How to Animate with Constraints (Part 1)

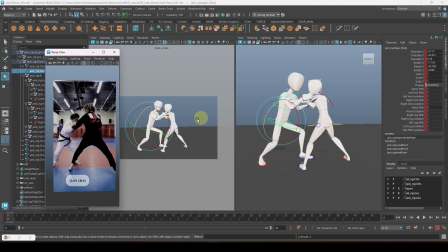So this camera, when you are done, remember to lock it first. Okay, if you want to pan around, you can press this one, 2D pan zoom.
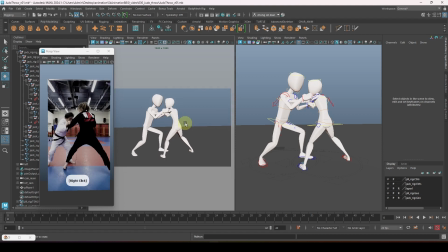Once you are in 2D pan zoom, you can actually move it around by pressing the button above enter. Press this button above enter. Hold the button there and then you can move it as normal.
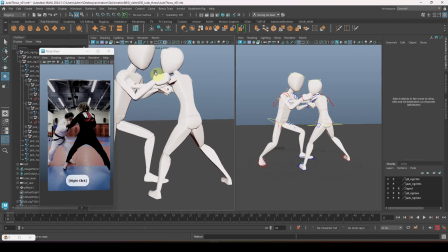When you want to go back to your original view, you can just off this 2D pan zoom.
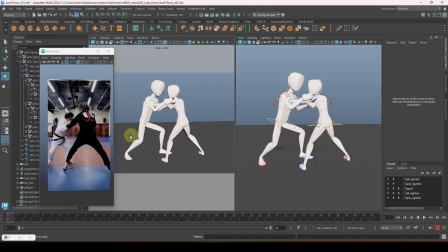Okay, so let's get this guy correct first.
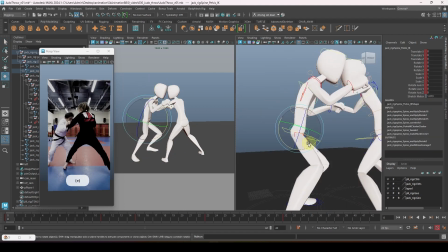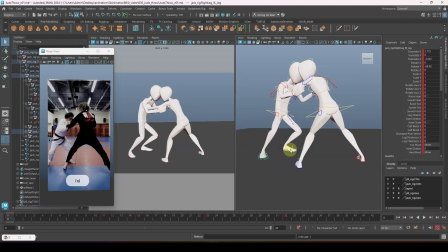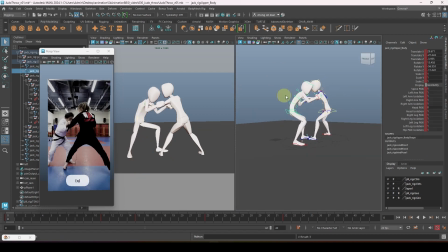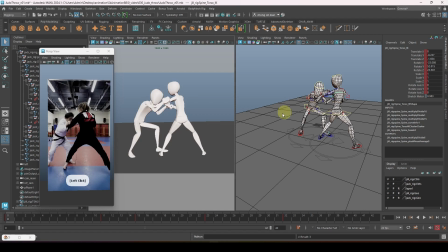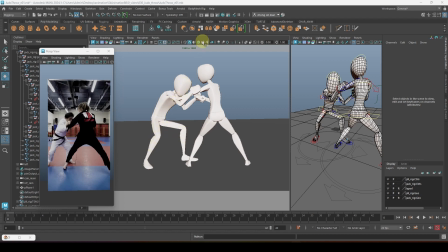The light causes the shading to look a bit plain, so I would like to switch on the lighting and create a simple directional light.
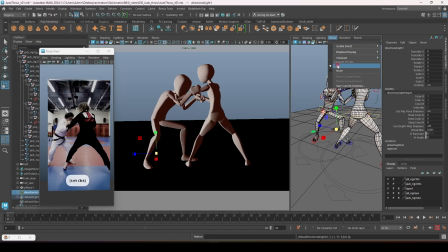Then switch on everything first, then you can scale up this light.
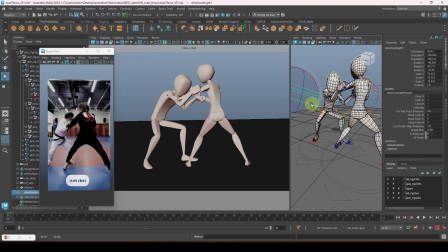Okay, this directional light, you can rotate it, okay, until it somehow have a bit of shading. Okay, it's better than just now. Okay, you can even duplicate it, Ctrl D to duplicate it. This one, you change it to the back to do the rim light. The lighting looks a bit nicer.
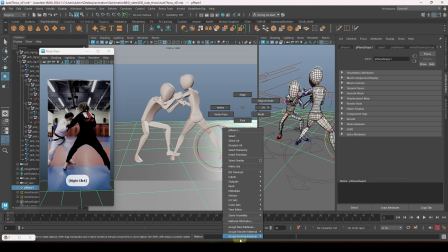Okay, except for the floor, maybe we'll create another shading. Okay, once it's done, the lighting looks a bit better.
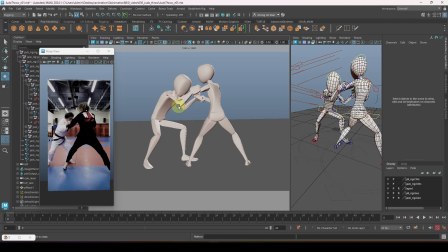We can see some of the overlapping issue. Okay, we can try to fix this area.
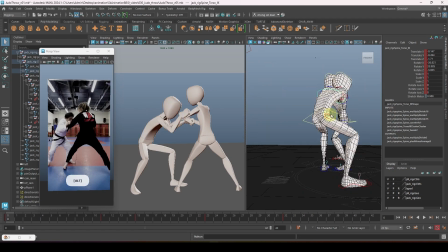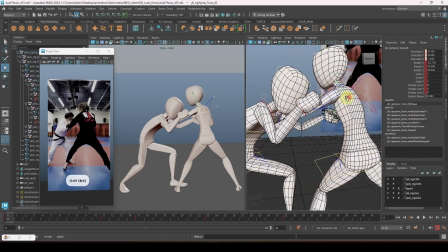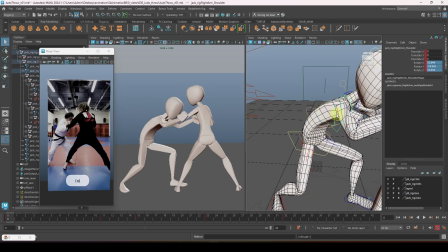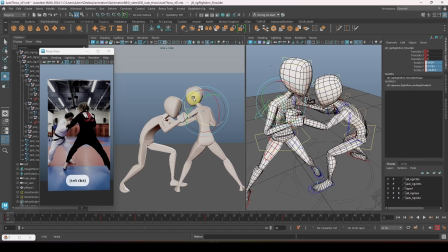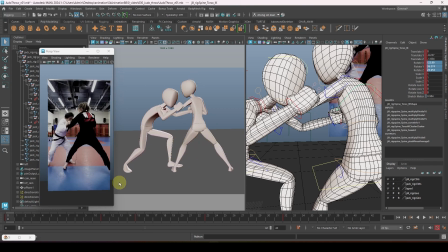Okay, once we are done with the basic setup, we need to check a few things. First is the silhouette. Okay, if you're going to switch off the light,
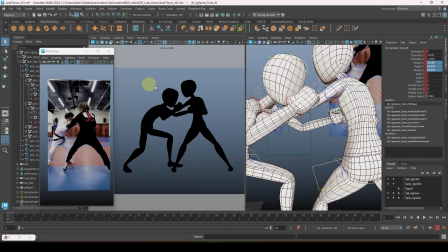okay, without the floor, you have to know that these two guys is holding on to each other and fighting. Okay, we need to get this hand shape a bit better. Okay, so we have to think about how we want to do that.
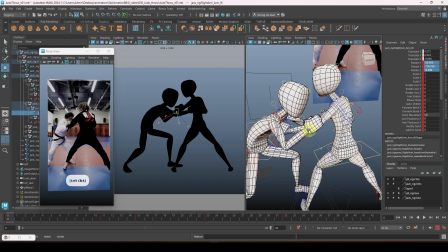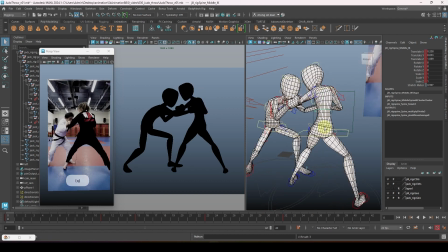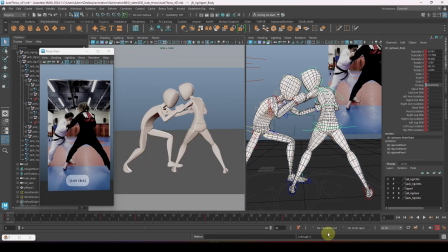Okay, once we are satisfied, you can switch on back the light. The next thing you should do is make sure your character is balanced.
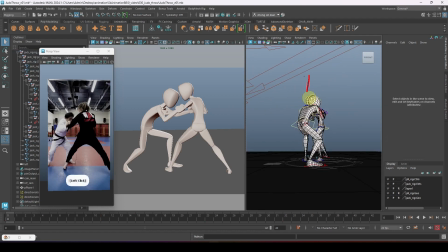So for example, this guy, okay, the center of gravity is here, so he might want to fall down over here. You have to balance this character either by moving the foot, okay, towards the center of gravity, and make sure the character doesn't feel like he's falling down.
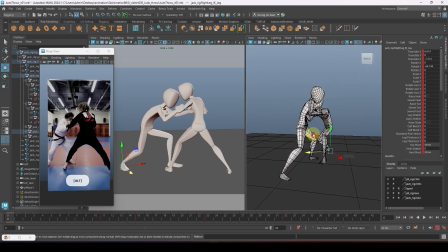Okay, same for the girl. Girl look like she's falling down this side. It's falling down, okay, because it's too slanted and the only supporting leg is this. Right, so we need to do something about it. Okay, we can try to move this leg instead.
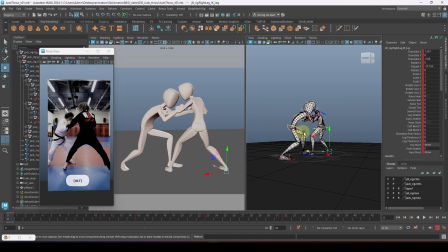Okay, just make sure both of them, top view, side view, okay, front, back is looking good.
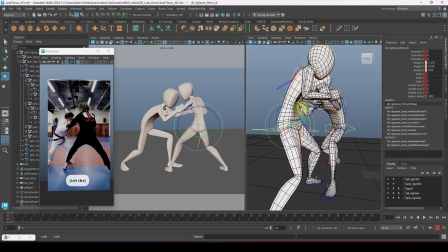Okay, make sure you get the curve, the arc correct.
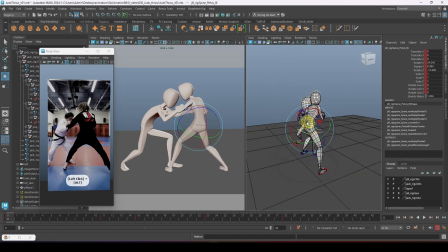Okay, this is very important for the first pose. You can see I spent quite some time for the first pose.
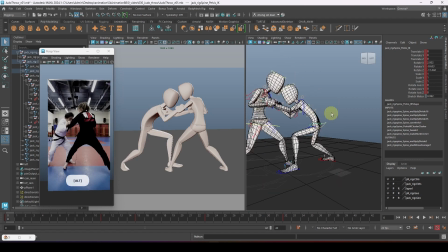Because once you get the first pose correct, you can actually copy all the poses over.
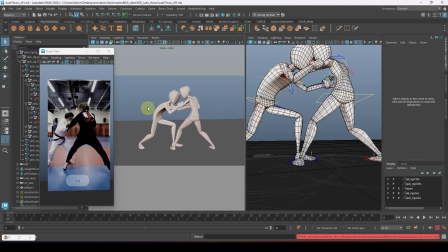Okay, so now we have get our first pose done. We'll move on to the second pose.
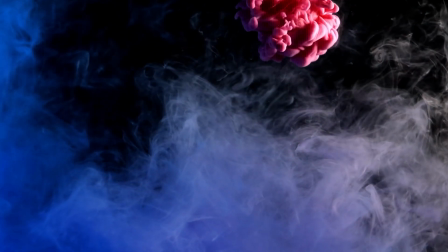I'm still editing the second part. It will be out in a few days' time.
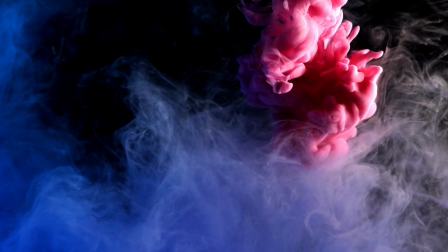So make sure you subscribe and turn on your notification.